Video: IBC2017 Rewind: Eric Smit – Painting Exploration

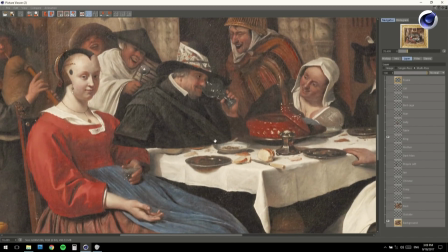(8:26)
I extended his cape.
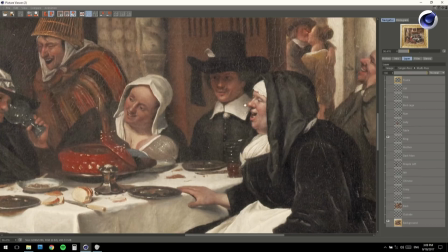(8:31)
And for the man here, I call him the dark man. I recreated his jacket and part of his hat.
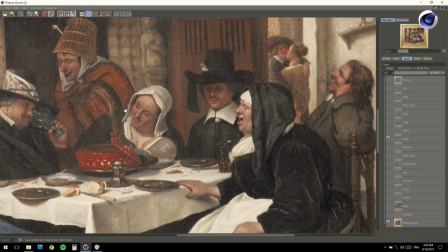(8:42)
So now that I reconstructed most of the character and I had a clean background,
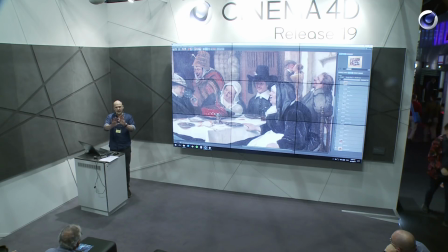(8:47)
I could create my scene in layers and I would be able to move my camera.
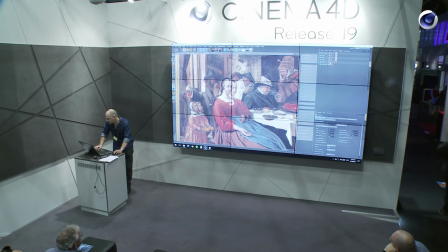(8:53)
And this is the result in Cinema 4D. So I'll just remove here the original back and put my new one
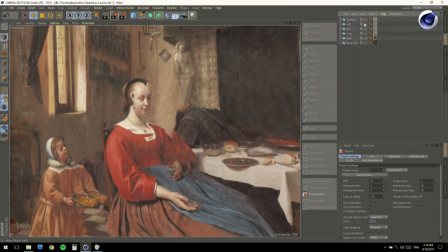(9:04)
and bring the character in.
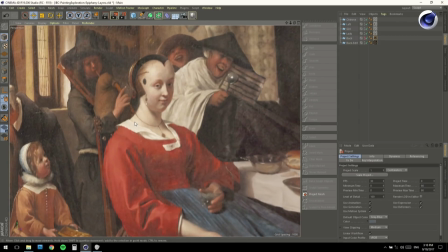(9:10)
So now I have my scene with the isolated and repainted character and the background.
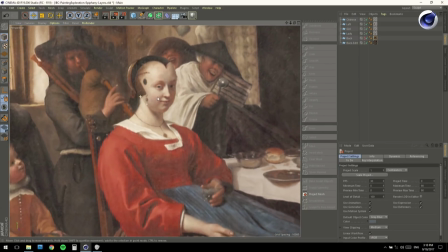(9:16)
And as you can see, I can rotate, and it looks fine. I can even move, zoom, and here move a little bit.
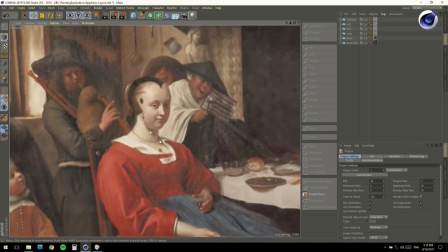(9:25)
And the scene has already 3D dimensionality.
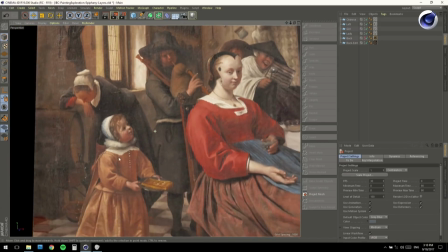(9:30)
I can use angular movement and just play, and it starts to look already much better.
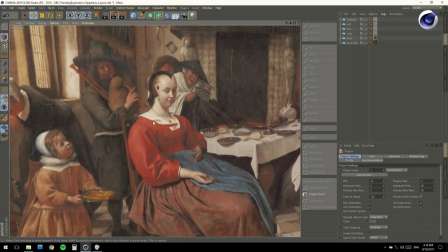(9:36)
But what is missing now is that these characters are just totally flat.
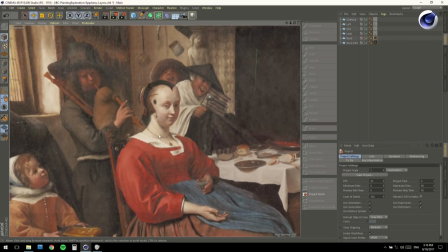(9:42)
If I'm in a front view, it looks okay. But as soon as I turn, well, we see it's flat.
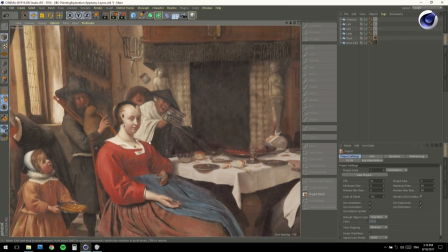(9:49)
And I still needed to add volume to it and also lights.
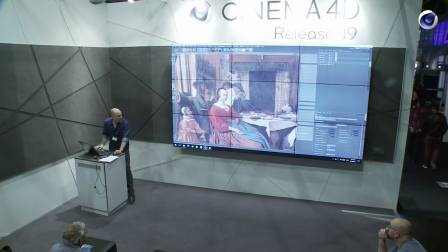(9:55)
So what I did is that I sculpted independently each object.
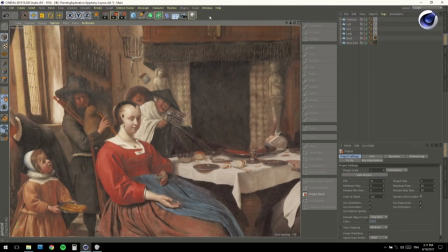(9:59)
I'll just show you for one here, the lady. Just open up my scene.
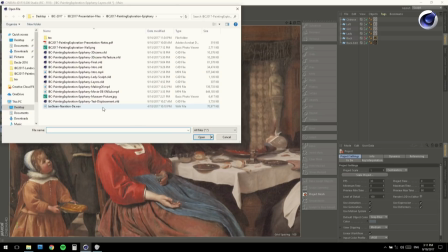(10:08)
Where is she? Here.
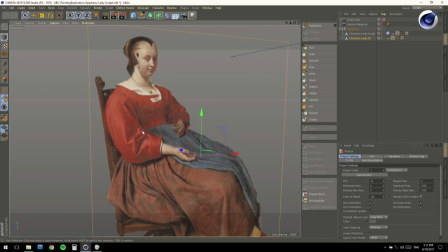(10:14)
So here I have my isolated character.
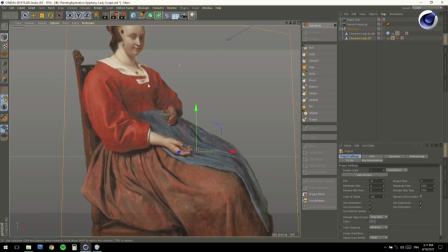(10:19)
And I just went in the sculpting environment, the sculpting tool of Cinema 4D.
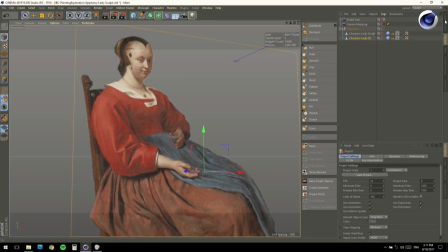(10:26)
I subdivided a little bit here, my character, and I started here sculpting it.
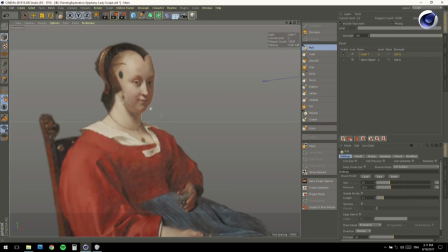(10:35)
I'll just show you how it's done. Here I have my pool brush. And I just started, gently sculpt it.
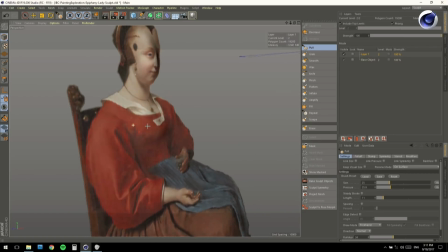(10:52)
Always turning on a side view to see the result.
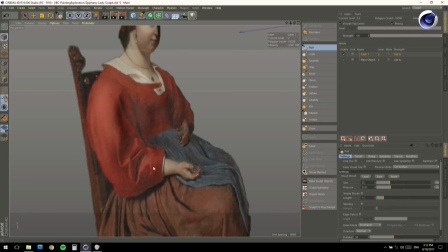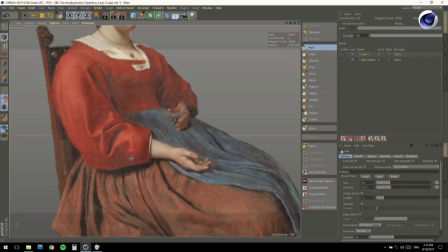(11:04)
Now, the difficult part of this sculpting is that I had to keep it very,
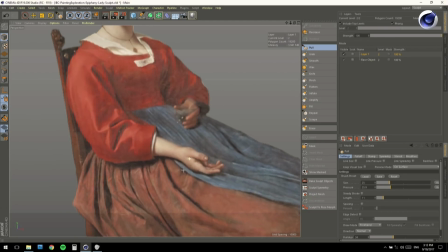(11:10)
very soft because I didn't want to change the morphology of the character.
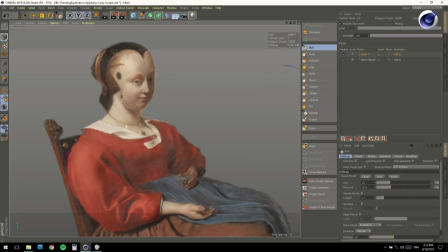(11:15)
And also for the face, if I use very strong brush, then I change the complete expression, and this was not allowed.
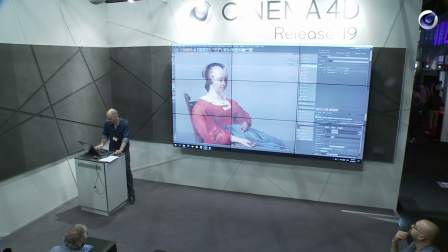(11:24)
I had to keep the same look.
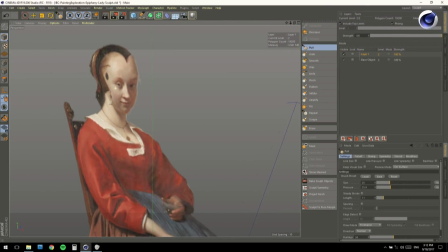(11:27)
So I had to keep just very soft extrusion here on the sides.
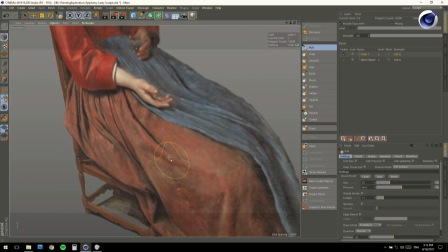(11:34)
I'll make just a bit more pressure here. And then here, the robe.
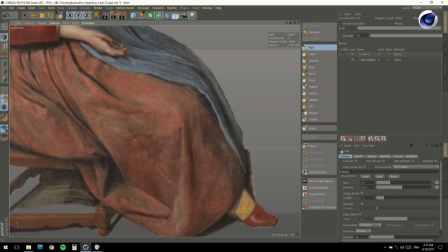(11:39)
I just sculpt it like this to give a 3D feeling to my 2D object.
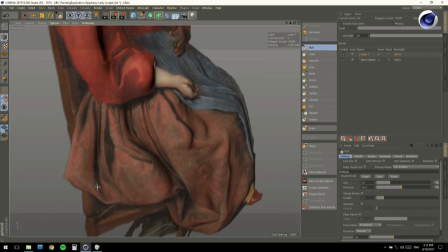(11:50)
Like so, like so.
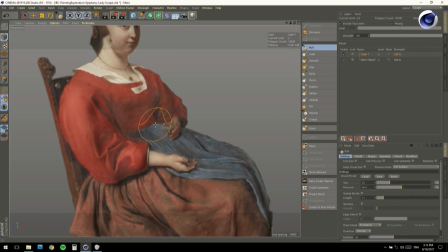(11:55)
Now, I won't do it now. I will stop because I could take 1 hour to create this 3D sculpting.
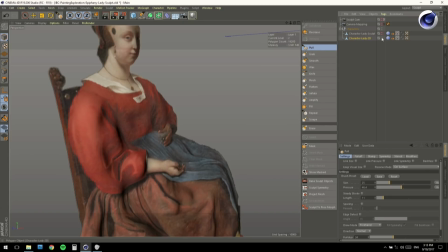(12:03)
So I'll show you how the result that I created was about 1 hour of work.
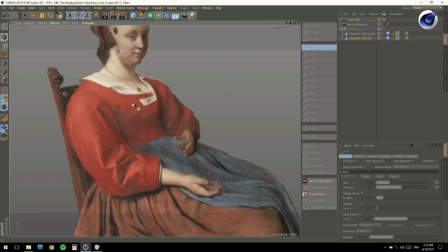(12:08)
And this was my girl with
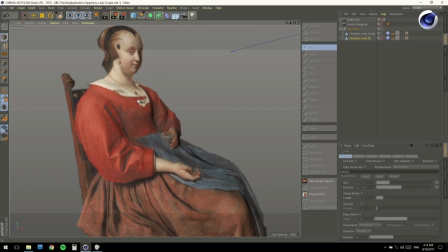(12:13)
almost like a 3D aspect, while still retaining the style of the painting.
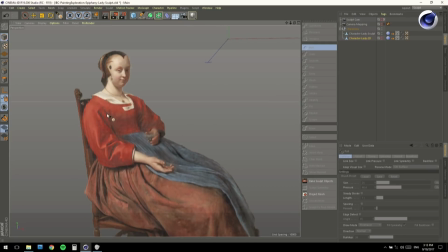(12:18)
So now with this sculpted object, I can move a little bit the camera here, and it looks fine. It doesn't look flat, but it keeps the style of the painting from Jan Steen.
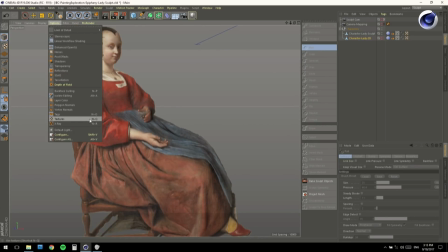(12:32)
And if I turn off here the texture, you can see the sculpting itself.
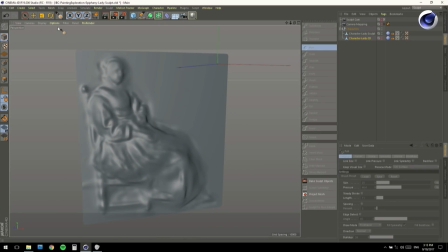(12:38)
It's simple, it's soft, but it gives a nice depth to the character.
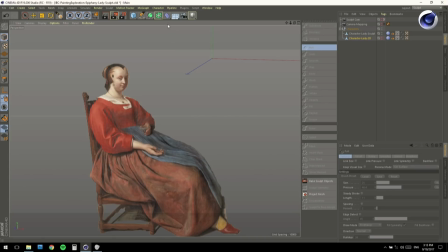(12:47)
Now I'll show you the whole scene with the sculpted elements.
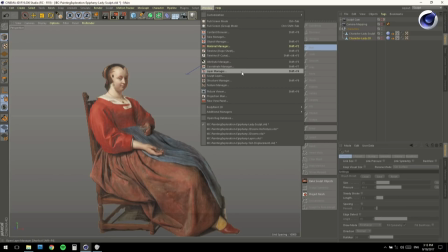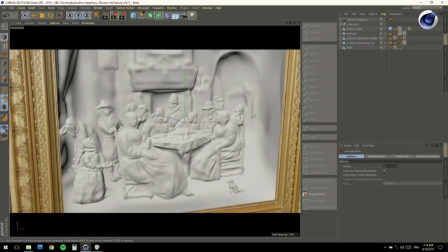(12:57)
So this is my scene with all my sculpted characters. You see the table, the nun, the lady, the girl, the little dog.
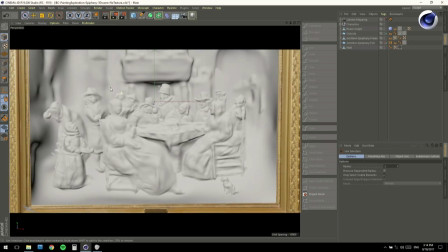(13:06)
And also the room, what I did for the room.
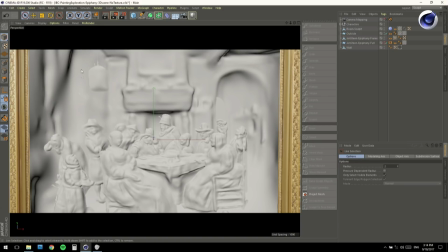(13:09)
I sculpted also here the chimney, the little doorway, the curtain, always using very soft brushes.
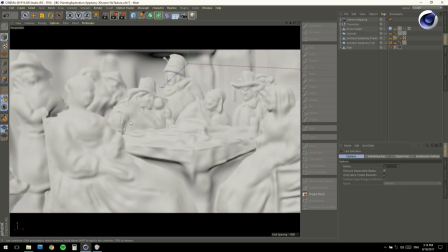(13:17)
And here I have already a nice 3D environment that allows me to move the camera a little bit.
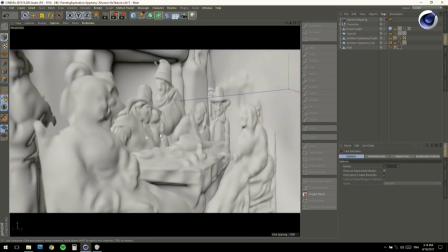(13:26)
Now I cannot go too far because if I go like this, then it just looks very strange.
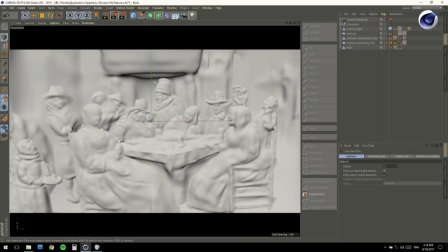(13:33)
But I can do a few angles, a few degrees. Here is with the texture.
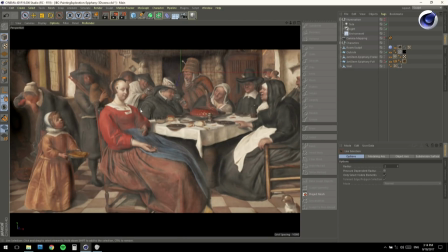(13:41)
So now we have here my 3D environment with its texture and the 3D volumes.
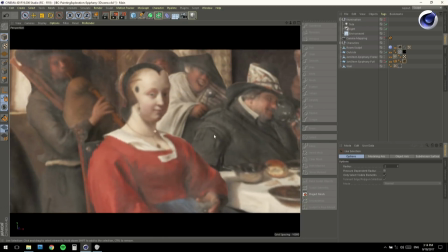(13:47)
And I can navigate in it.
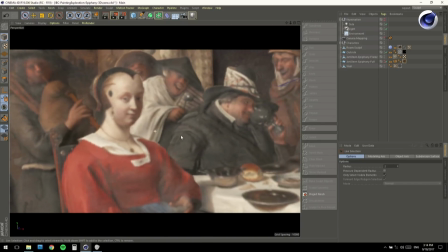(13:51)
And if I move here my camera, you see that the girl, there's a nice parallax effect.
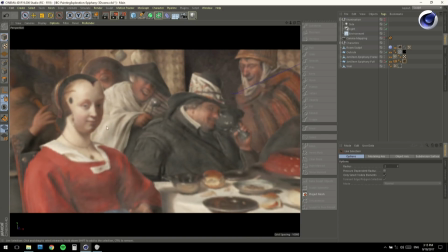(13:58)
We see the back being revealed if I move like so.
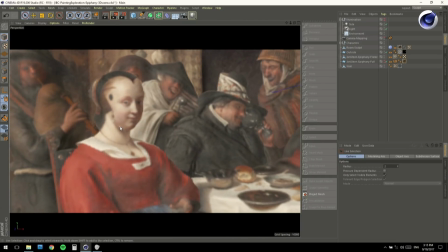(14:04)
And it behaves like a real 3D environment.
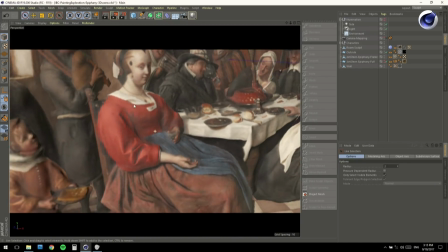(14:08)
So now that I had this scene, I could just move my camera freely and just highlight one part, make it stand out,
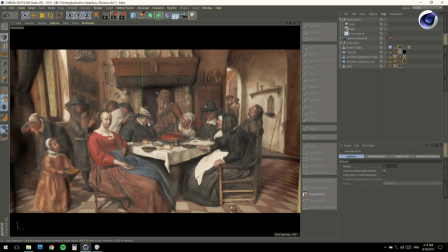(14:18)
and get out, and also make a nice transition from the original painting to the my 3D environment. What are they doing there? So for the lighting, I had also to use light in my scene because with the light you get very nice volume and very nice shading. But for the lighting, I had to keep it subtle. Because if I used a very strong angular light, I would change totally the tone of the painting. So I had to mix a frontal light, very flat, that is exactly like the painting, and an angular light, that emphasize the volume. So what I did is to create sunlight here,
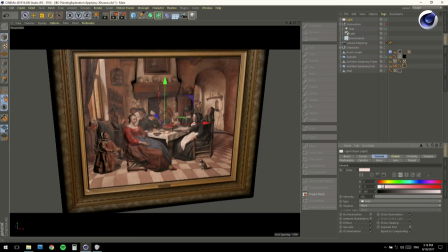(15:05)
an infinite light, slightly orange. Sorry, I selected area, I wanted infinite.
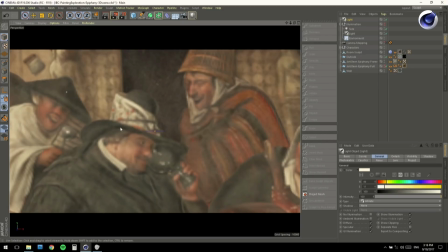(15:14)
And by using here the camera set active object as camera, I can see the scene from my light as a projector.
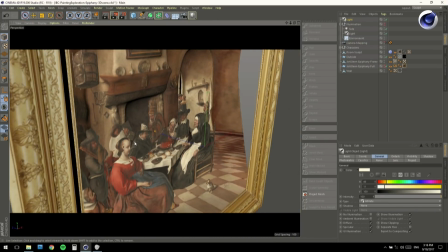(15:22)
And I just place it here from the same angle as the light coming from the window. So if I go back to my camera now, here,
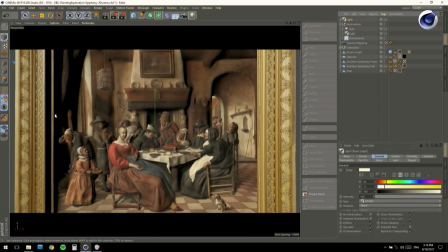(15:33)
we see we have here a very strong light coming from the left. But this is too strong because it changed radically the painting. So I had to mix it with a very soft front light. And for this, I use an environment lighting here.
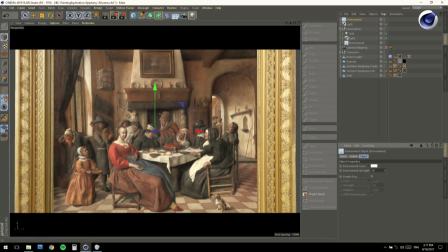(15:54)
And with the environment lighting, I bring back a bit of flat illumination.
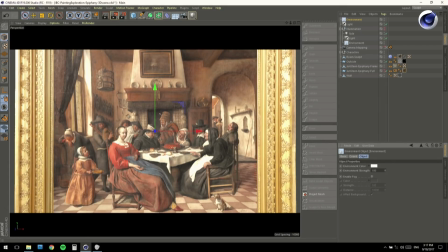(15:59)
If I put it to 100, then we have a totally flat illumination.
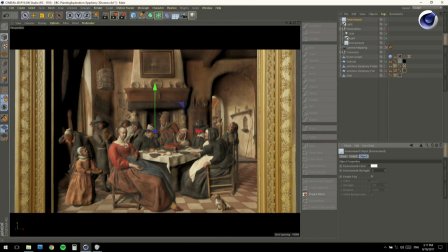(16:04)
We don't see the volume anymore. But if I bring it back, we see the volume of my painting. So I had to find the right balance. We had to see the volume, but the painting had to keep its original composition.
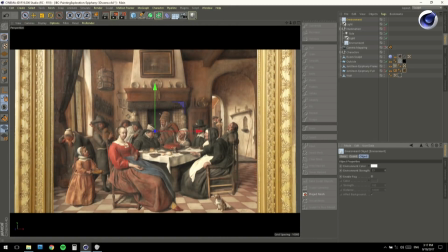(16:21)
So with something like 80 with front environment lights, and the sunlight at maybe 80 as well,
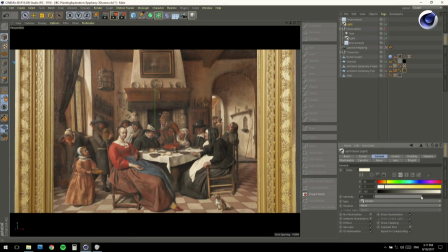(16:33)
I had something acceptable.